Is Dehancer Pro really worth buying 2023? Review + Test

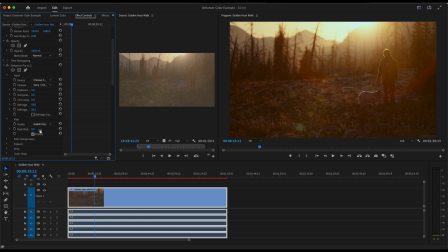246s
Let's go ahead and click on what exact film look we want. So there's a lot of different film looks we can get here. The Vision 3 Kodak obviously being my favorite.
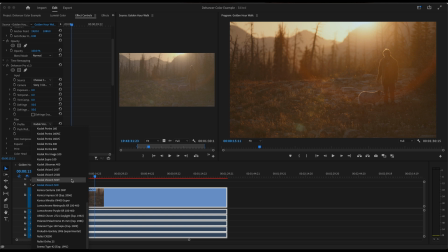259s
There's 200T, 250D, 500T, and 50D. The T is standing for tungsten and the D stands for daylight. I think you could use both the daylight or tungsten depending on your preference, because the light was so warm at that time of the day that you could probably pass for either.
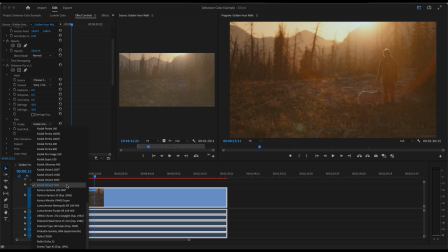276s
But just to keep it safe, I'm gonna go Vision 3 50D. Which I think adds a really nice look. So I'm gonna click this off really quick from how we had it. So now that we have our input set and our film look set, I'm gonna go ahead and just leave the push-pull where it's at.
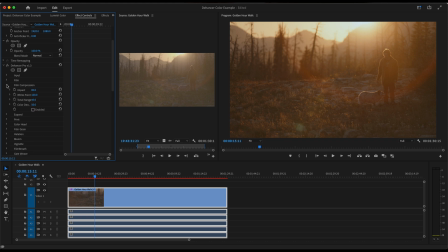292s
So film compression, I'm not going to mess with. I think that is all fine there. I am going to up my black points a little bit because it is just a little flat looking. I just want to make sure my darks are dark, and we can always go back and readjust this, but so far so good.
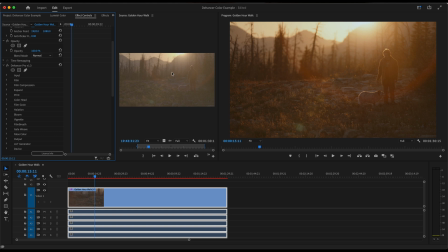308s
And also here on my source monitor, you can reference back to the S-Log3 original file so you can see the differences that we're making. So we've got the black point set to 3, got our darks a little bit darker. For our print, this is how you would want it to look if it was printed on to paper or, you know, glossy paper or film,
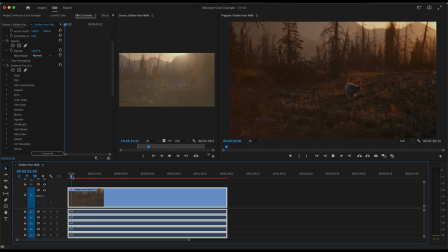328s
however you'd want that to look. I'm gonna keep this linear for now. You can see here, the playback already is looking fantastic.
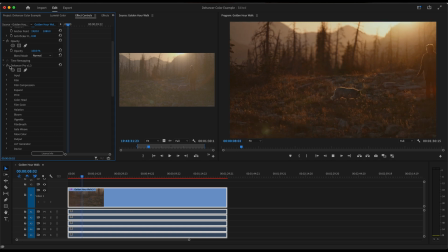336s
This is with the dehancer off, and this is with dehancer on.
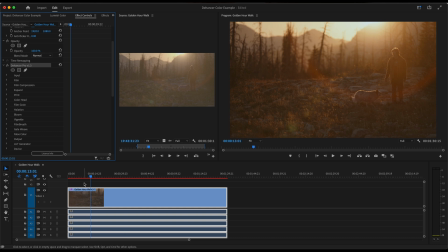341s
Again, these flares are all natural in camera.
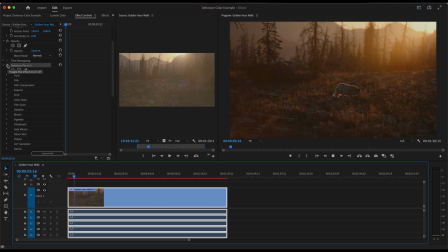344s
We were shooting towards the sun at golden hour, so it's not requiring a lot of tweaks because the sun is doing a lot of the work here.
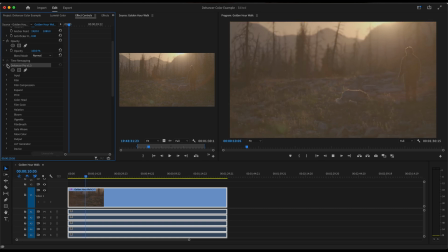353s
But again, that's a standard S-Log, and then back to what we've done so far.
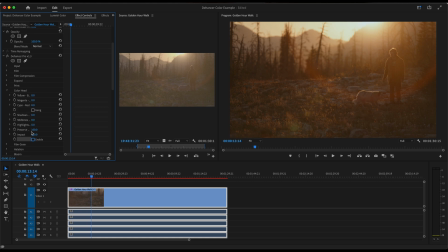357s
Let's open up the color head here, and I actually like this because this area is nice and blown out. Nice being sarcasm. And if I bump these highlights up, I can turn that a little bit more orange just to kind of match the tone of the overall clip. Also in my midtones, we can warm those up.
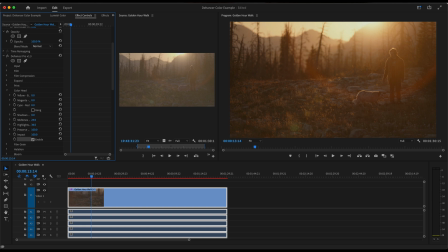375s
So basically in front of the mountain area in the back, you can see that nicely warming up, which is really cool looking. So here we are getting a little bit warmer here again, off and on. Film grain, I'm going to leave just disabled for now.
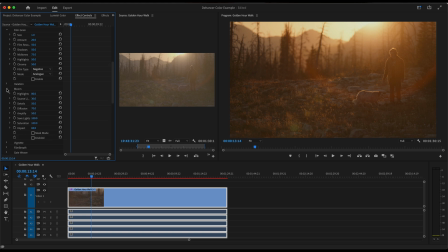392s
I'm going to skip over the halation tool, but I do want to go right into bloom because this is a fun tool to use. Let's enable it here, especially with our sun flare we got going, diffusion and our amplify. Let's amplify it quite a bit. You can see it. There's 100 and there's not.
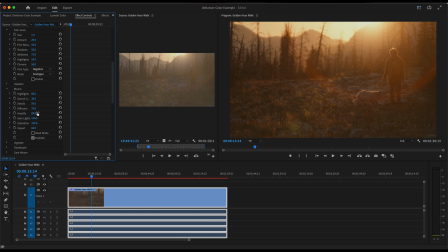410s
So it's really kind of glowing off their highlights there. Source light, there's 0. There's 100 almost highlights. So it's looking really soft and kind of dreamy at this point. If you turn that off and on,
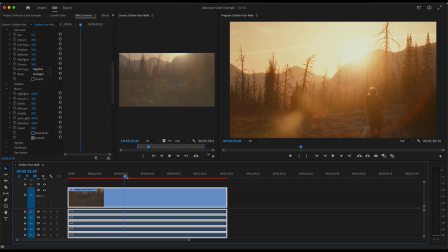429s
kind of like that little kick, especially later in the clip, what it does here when they're walking, it almost looks like a dream on, and here it is off. So we'll turn that back on. It just puts a nice glow around his head.
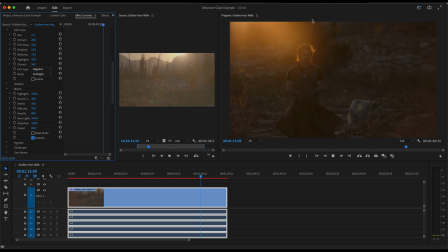442s
I actually think that looks really cool. And then this sun flare is just looking epic right now with the colors that we have going.
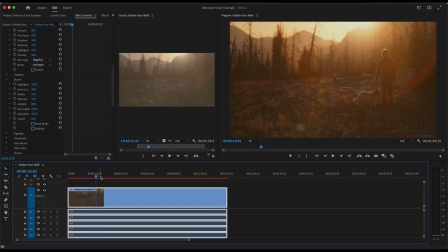449s
Let's go back to where the clip is a little bit brighter because I want to add a vignette. I might go back and adjust those blooms a little bit. You could play with that all day, especially in this clip. And we wouldn't use this entire clip.
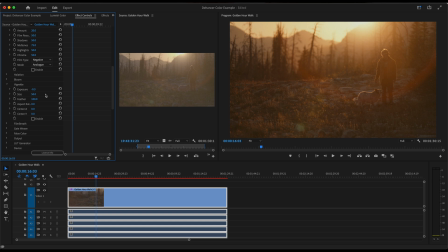461s
It is a 1 minute and 30 second clip of him walking. This was, I want to say 6 seconds of this were used really heavily in those flare sections. So now I want to open up vignette. Definitely want to add a little bit of this to the clip.
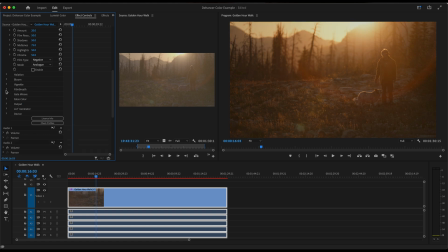476s
Just darkening those edges, making our focus go towards the center and the subject. There's a pretty large argument there. Who's the subject at this point? The coat or the dog? That dog was amazing to have on set. She was a sweetheart. And then film breath, I'm going to leave how it is.
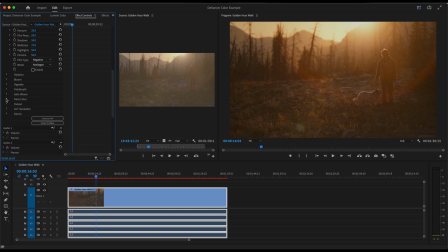491s
And then our output total, which is the overall power of what we have done.
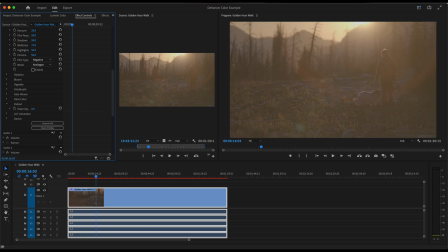497s
So here's 0, which is, again, back to S-Log 3. And then here's what we've done so far.
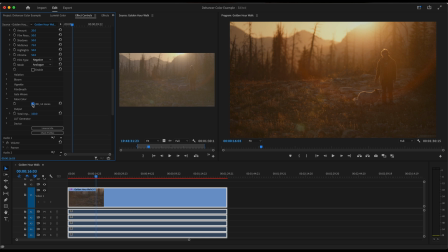503s
You have your false color measurements, which are awesome. I think that's super helpful.
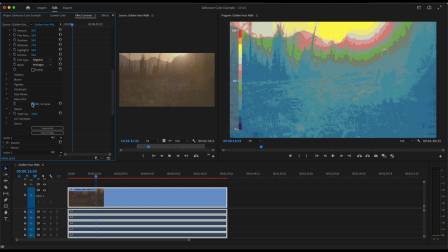507s
Not a ton going on in this clip, obviously, because of how much warmth and how dark everything is going on here. You can see the highlights in the back and nothing even goes red. So that's really, really great.
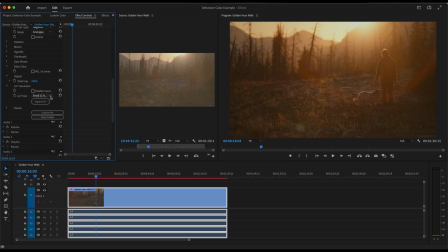522s
This is a LUT generator here at the bottom. You can actually remember, this is not a LUT itself, but at this point you have created a LUT. So if you filmed a lot of clips in this section of time, which I can tell you we didn't because the sun was dropping fast, you could actually export this as a LUT, which is really cool.
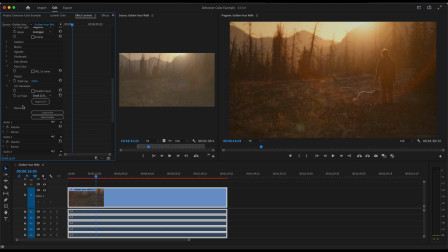541s
And then you could use it on just the next clips and drop that in here in Premiere. That gate weave is just kind of getting rid of distortion, I believe. I'm going to leave that off. So now let's go back up to film grain. So I left film grain open because we turned it off. And again, if we turn it on, it's pretty intense.
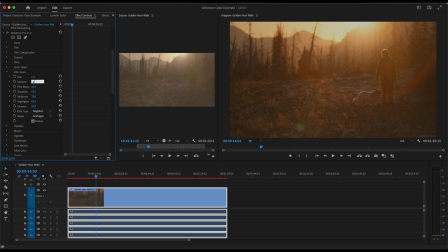561s
We can cut that a lot by lowering the percentage amount of grain and then your film resolution and where you want it to appear mostly.
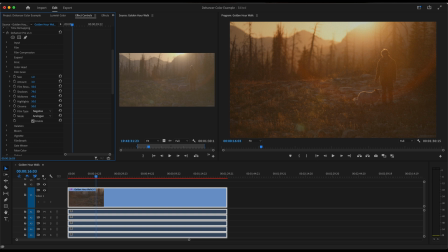572s
If you want it to appear in your midtones, or let's make them appear in the shadows and let's get them out of the midtones and then kill them in the highlights. So that way it kind of just looks natural film look.
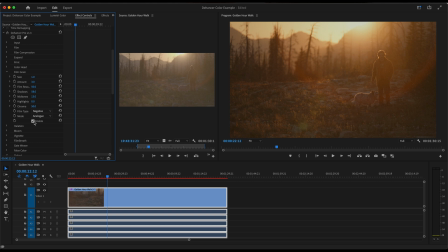589s
But I'll be very honest, I do not want any grain in this clip. I think this clip does itself justice for the time of day that we shot it.
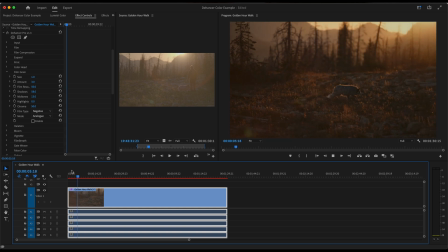597s
So I really, really like how this looks. Love those sun flares. don't think we need any grain.
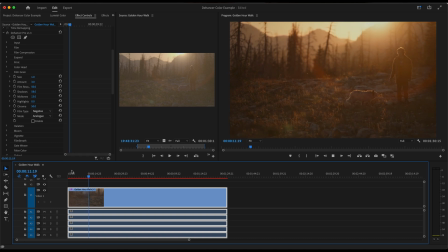603s
I just don't think it's necessary for this. I think it'll actually devalue the clip, especially with these sun flares. So really satisfied with the color and what we got here. Again, here is off and here is on.
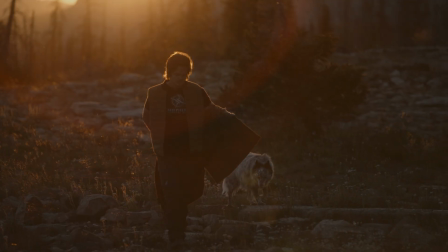616s
And then when they are walking, you get this nice lens flare, really nice oranges, nice blooms coming off his head,
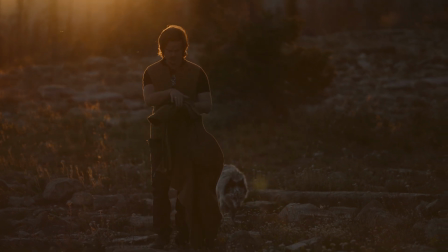625s
nice backlight getting hit. So I'm super satisfied with that. The functionality of Dehancer is extremely easy to use while creating an exact replica of the film look that you are trying to achieve. It's important to remember that Dehancer is an amazing tool, but it may not always be your solution to every project that you work on. However, it is still a must-have tool for colorists, editors, filmmakers, and/or photographers.
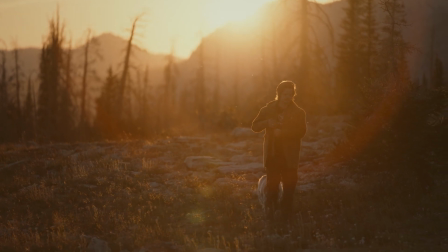647s
It adds a true organic film emulation to the footage, which makes it my favorite third-party coloring app on the market.
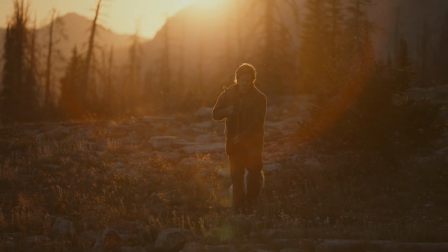653s
Its simplistic layout makes it an accessible tool for both consumers and professionals. If you would like to try Dehancer for yourself, use code DRU, D-R-U, to receive 10% off your order. If you have any questions for me, feel free to reach out in the comments below. Thank you so much for your time, and we will see you in the next video.